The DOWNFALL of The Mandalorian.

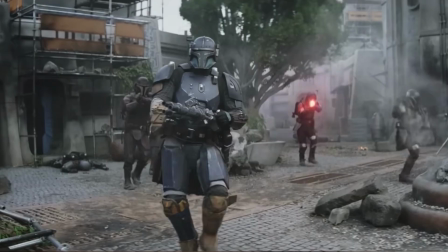The Mandalorian is one of the best shows on Disney+. But this is not The Mandalorian.
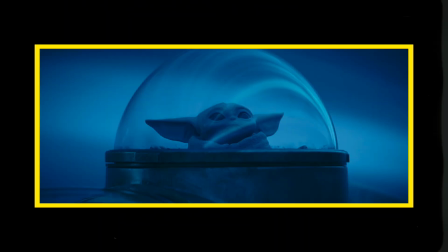Let me explain. For the most part, I thoroughly enjoyed Season 1 and 2 of The Mandalorian, but something just seems off with Season 3 so far. Just watch this scene.
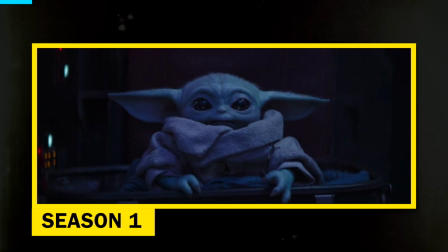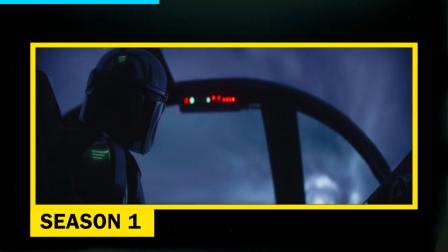I told you that was a bad idea.
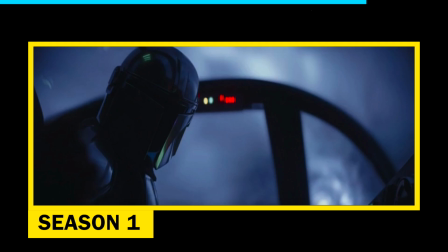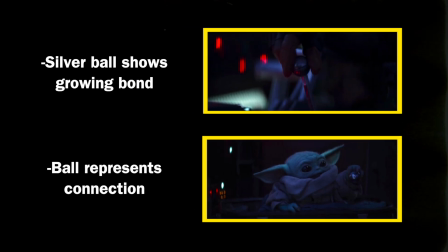Notice anything? In this scene where Mando hands Grogu the little silver ball, so much is said in such a little action.
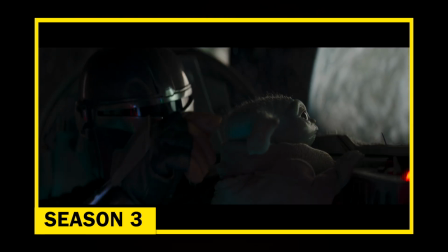But in Season 3 Episode 2, he's constantly talking to Grogu in order to give information to the audience, which just doesn't work for his character.
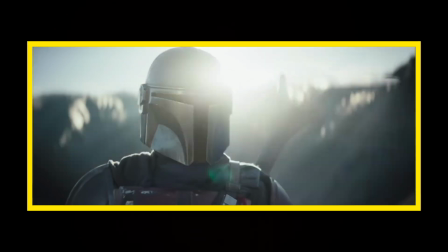I mean, if you remember back to Season 1, what made his character so interesting was the fact that he talked very little and mainly expressed his emotions through actions.
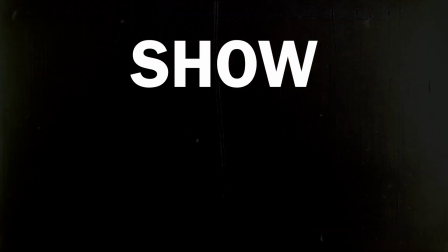This breaks one of the core rules of film. Show, don't tell. And this leads me to another important lesson. Learn the rules before you break them. And this is something that really bugs me from an editing standpoint.
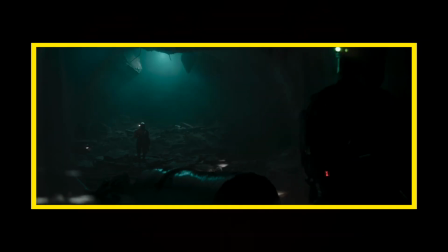Do you notice these classic wipe transitions they're using? Do you notice how often they're using them? Or, more importantly, why they're using them? Yeah, of course they're the classic Star Wars transitions, but they don't make sense here.
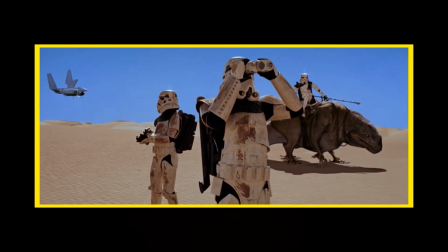In the original trilogy, they were always used to show a transition from one location to another, signifying the end of one scene and the start of the next.
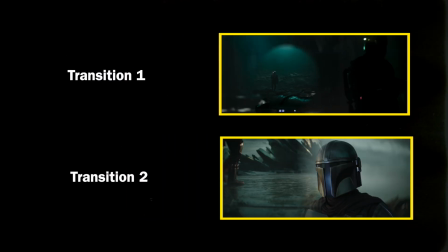But in The Mandalorian, we have multiple of these transitions in the same scene.
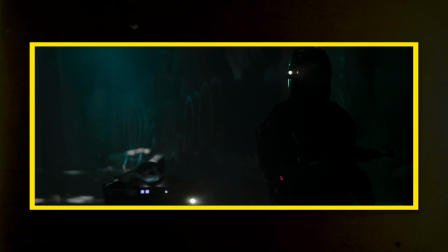They don't show a change in tone, they don't signify the end of a scene, it's the same shot, same location, it's just the Mandalorian and Grogu exploring the mines of Mandalore.
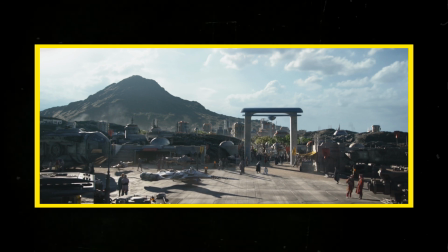Now, I don't think this is entirely the editor's fault, they're probably just adding them in because they're told to. But I would hope the higher-ups would start to take into consideration when to use these transitions and when to not.
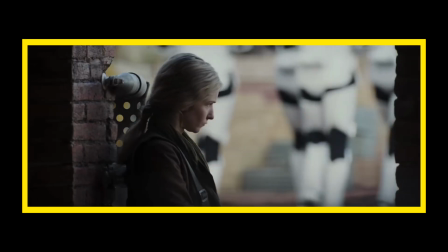I noticed this trend start to take place in the Book of Boba Fett, and I was really hoping this didn't become a new thing in every Star Wars TV show, but unfortunately, for the most part,
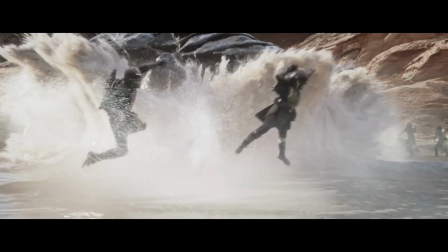it has. Next we have spectacle for the sake of spectacle. Now, this entire scene could have been cut out of the episode, but for now, let's overlook that fact and instead focus on how even if it did fit into the story, they still botched the payoff.
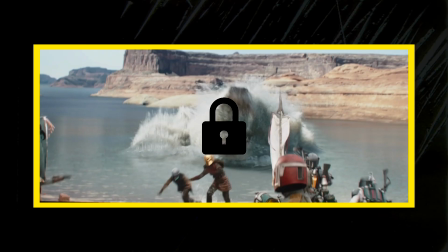And it's kind of unfortunate because the only key to unlocking this is one word: suspense.
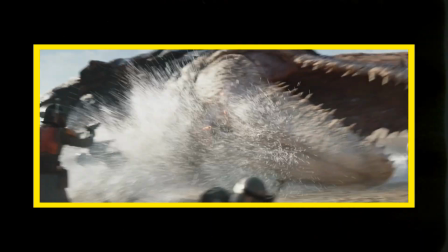The way this scene plays out is very sudden, and it's still kind of unexpected when the sea monster shows up.
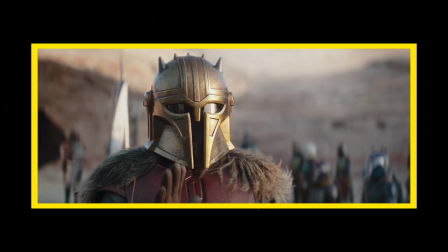The only thing it lacked for me was build-up. Even if the audience would probably pick up that something was going to happen, they wouldn't know exactly what. So it would have been way more impactful to have some build-up before the sea monster emerges. For example, look at Season 2, Episode 1. It's essentially the exact same scene, but it has that level of suspense that Season 3 is lacking.
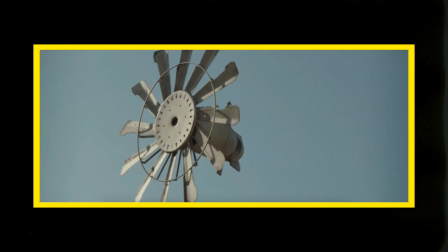Before the creature shows up, we see this little windmill start to spin and some creatures scurry off.
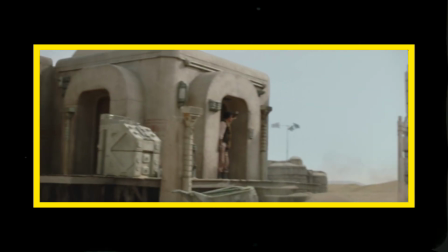Chaos begins to unfold as the Mandalorian and Cobb Vanth try and figure out what's going on.
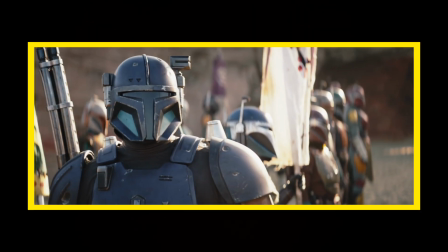And since they're just recycling old scenes and changing them up a bit in Season 3, there has to be something that's a little bit more impactful for the audience.
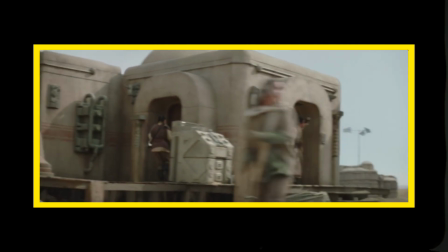So what if they did have this build-up? Would it make it any better?
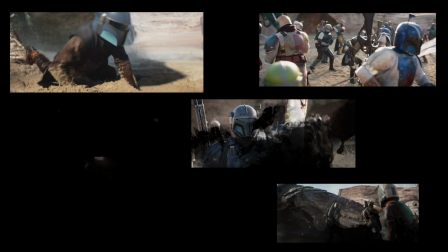Well, I pieced together an edit from the footage I had available, and obviously this would be much better if I had more shots to choose from, but the general idea is still the same.
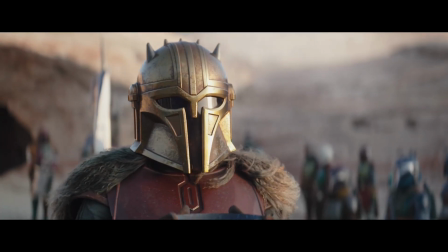From this moment on, I shall never remove my helmet. From this moment on, I shall never...
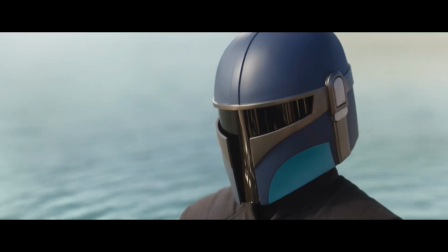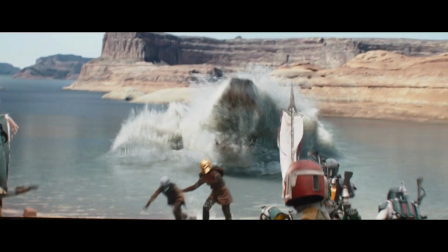Okay, now I am going to go after this minor nitpick I have of... It just looks weird.
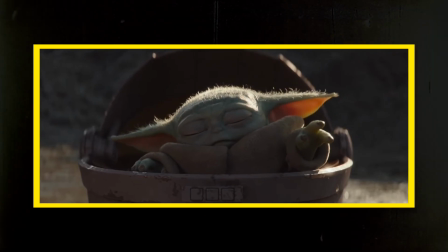I mean, like, couldn't they have just had him levitate slowly up? I mean, whenever else he uses the Force, he usually has to concentrate super hard and then usually passes out.
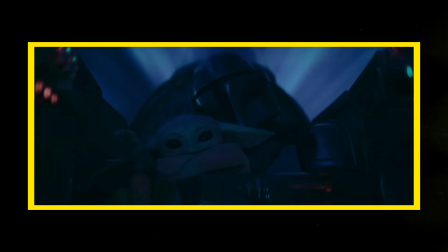Anyways, in conclusion, the only thing holding back The Mandalorian Season 3 is the use of recycled content without the knowledge of what made it good in the first place.
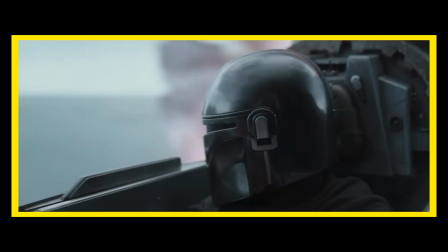After all, it's a bit ironic that the reason The Mandalorian Season 3 isn't that good is because it's trying to take ideas that were originally good in Star Wars. Okay, that's all for today. Click here if you want to see how I took 100 photos in 24 hours.